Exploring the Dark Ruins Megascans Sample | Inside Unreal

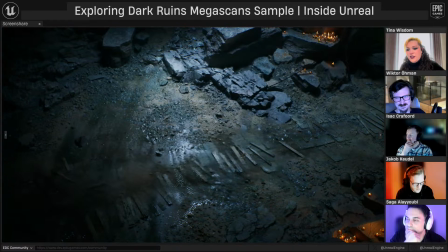[20:48]
But yeah, Saga, I'd love to know more about what Victor was mentioning too about like
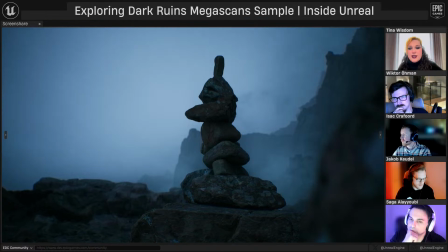[20:53]
kind of some of the unique assets to the project and maybe
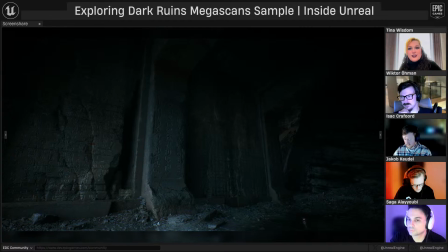[20:58]
how you went about creating those and making sure that they fit the theme and implementing those.
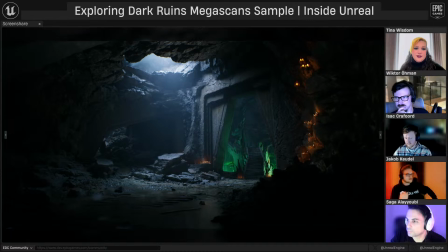[21:03]
Sure thing. If you could switch to my screen, Dad.
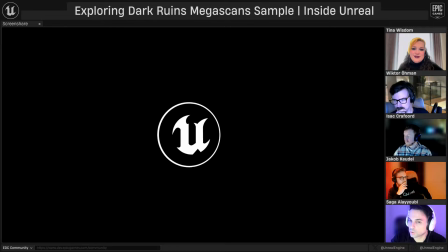[21:08]
So I pretty much came into the project after the majority of the level was already mostly blocked out by Victor, Gabe, and Jack.
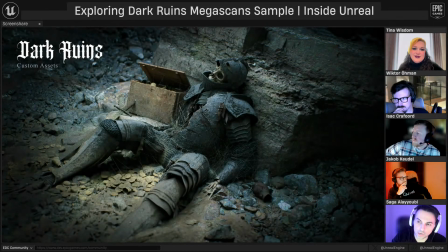[21:16]
And Victor tasked me with like refining the blockout areas with some final assets and some more polished set dressing. Everything we did was like in a really, really short period of time. So I had to find ways to repurpose the blockout assets in a lot of places rather than starting from scratch.
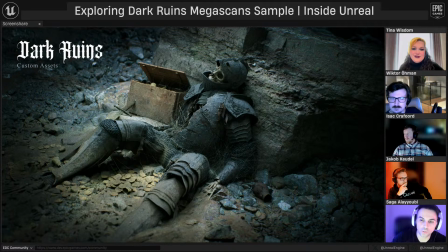[21:30]
I'm going to show a few of the assets I worked on and hopefully give a couple of tips for how you can integrate custom assets into a mostly Megascans based environment.
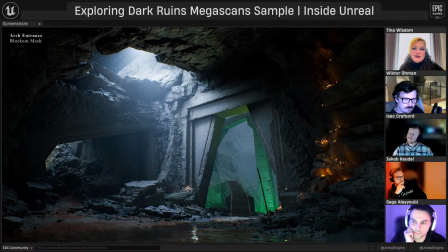[21:39]
So the first asset I looked at refining was this arch entrance piece, which we knew we were going to use in quite a few areas across the level.
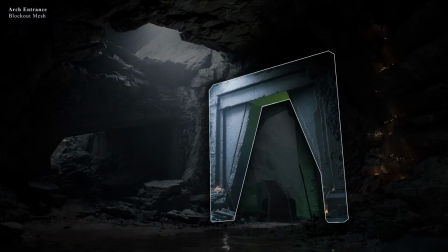[21:46]
It's specifically this module over here, which I think was quite cleverly kit-bashed out of a single Roman column, as Victor mentioned, by one of our artists, Gabe Tandy. He did a great job as well of integrating it into the surrounding rock meshes, using a bunch of normal map decals of cracks, which also came from the Megascans library as well.
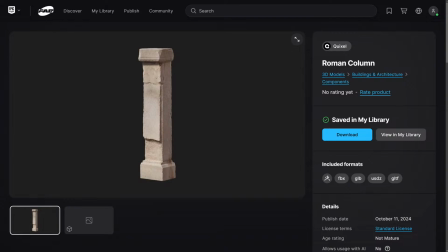[22:04]
This is the specific column, the specific Roman cube, the infamous Roman cube. It's a surprisingly versatile piece because you can get some good variety out of it just by randomizing the rotation of which side is facing the camera.
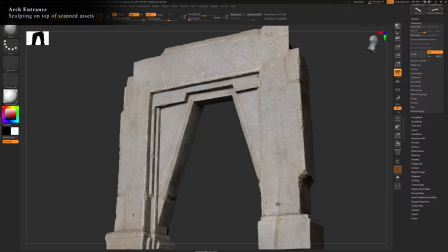[22:19]
This is the like final archway module I made after sculpting some shapes into the base kit-bashed archway Gabe made. And I'm just going to quickly show the general workflow for this, which is really simple. And it's what we typically do when we're modifying scans into a custom design. I used ZBrush, but you can just as easily do this in Blender or whatever software you prefer.
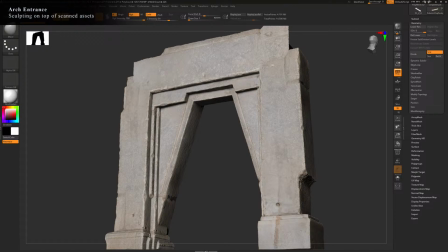[22:38]
The same general principles apply.
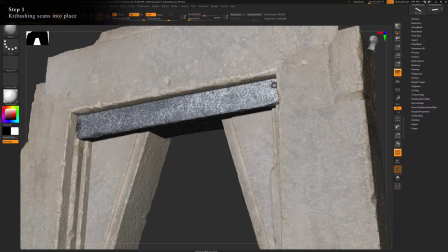[22:41]
So the first thing I did in ZBrush was to carefully rotate, scale, and position each of the individual pieces in the arch in a way that you didn't see the intersection between the discrete elements. The texture is fairly neutral, so it kind of blends pretty seamlessly on the texture side. You just need to make sure that the geometry, the faces, kind of line up flat with each other so you don't see the intersections.
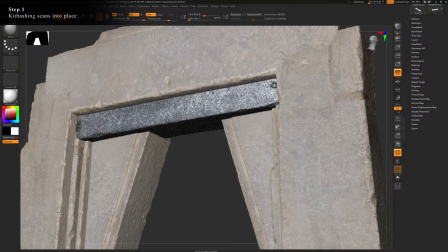[23:00]
And it's quite forgiving as well because it is like a rock asset. It's not like a super clean, like a plaster wall or something. So it's quite forgiving in that sense. But in Victor's art direction,
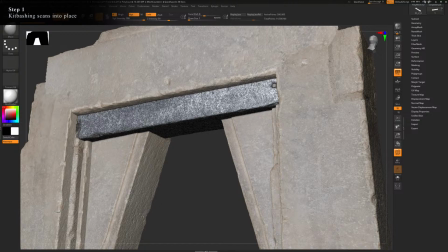[23:12]
the style very much leaned into the whole Lord of the Rings Mines of Moria aesthetic with a sort of like inset step back layering of the carved rock shapes. He wanted some bold, angular, sharp cuts in the rock, which became the architectural defining style of all of the stone structural elements in the level.
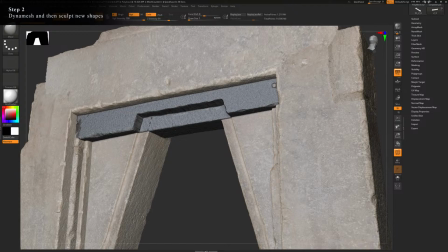[23:28]
In order to start chiseling away at the scanned rocks to make a custom design, I first dynameshed all the geo to get even topology for sculpting, to get these even topology for doing the angular cuts on each piece. After the general shape was sculpted, I Z-remeshed each piece to get quad topology with subdivision levels,
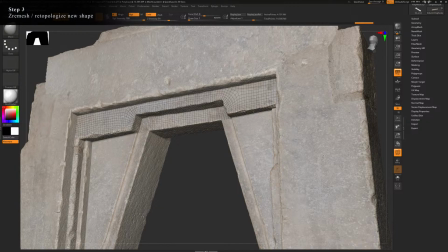[23:45]
just to make it much easier for sculpting and in order to UV it as well. At the highest subdivision level, I could then reproject the detail from the scan texture onto the new mesh. So you get that same textile density of the scan texture on your new quad geometry Z-remeshed asset.
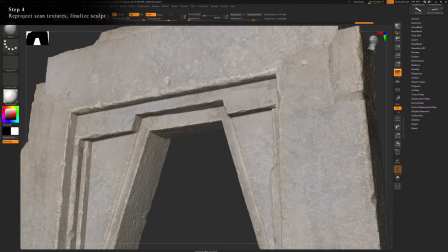[24:02]
And then once you have that, I basically just like refine the corners and get the overall surface to final fidelity.
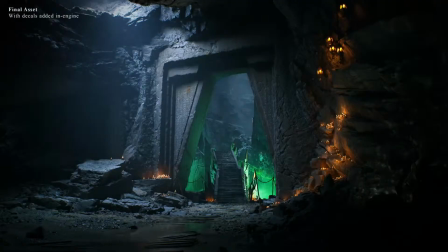[24:10]
I then brought this like newly cut up mesh into the level and used crack decals and things to integrate it into the surrounding rocks and to make it appear that the archway is carved out of the same nearby stone.
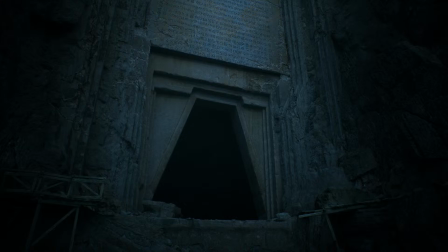[24:25]
Here's another place where we use the exact same module looking slightly different. And this is an area that Jacob worked on, this amazing entrance piece he did. And just by virtue of the fact that different decals are used to stain the surface of the stone and give it a weathered effect, because of being being exposed to the elements for a number of centuries,
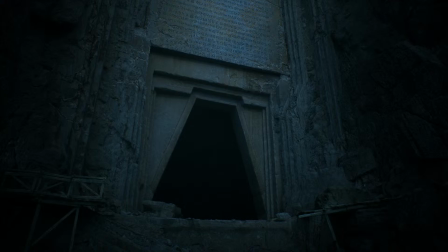[24:43]
it just looks entirely differently with this surface treatment. There's also one of those.
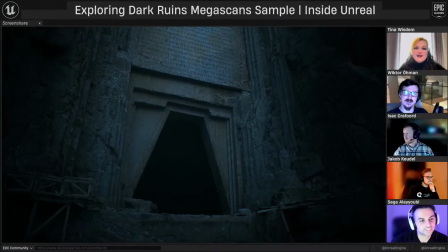[24:48]
Oh, sorry. I just want to say there's one of those leakage decals that I'm. Oh yeah, Victor's favorite decal. Yeah.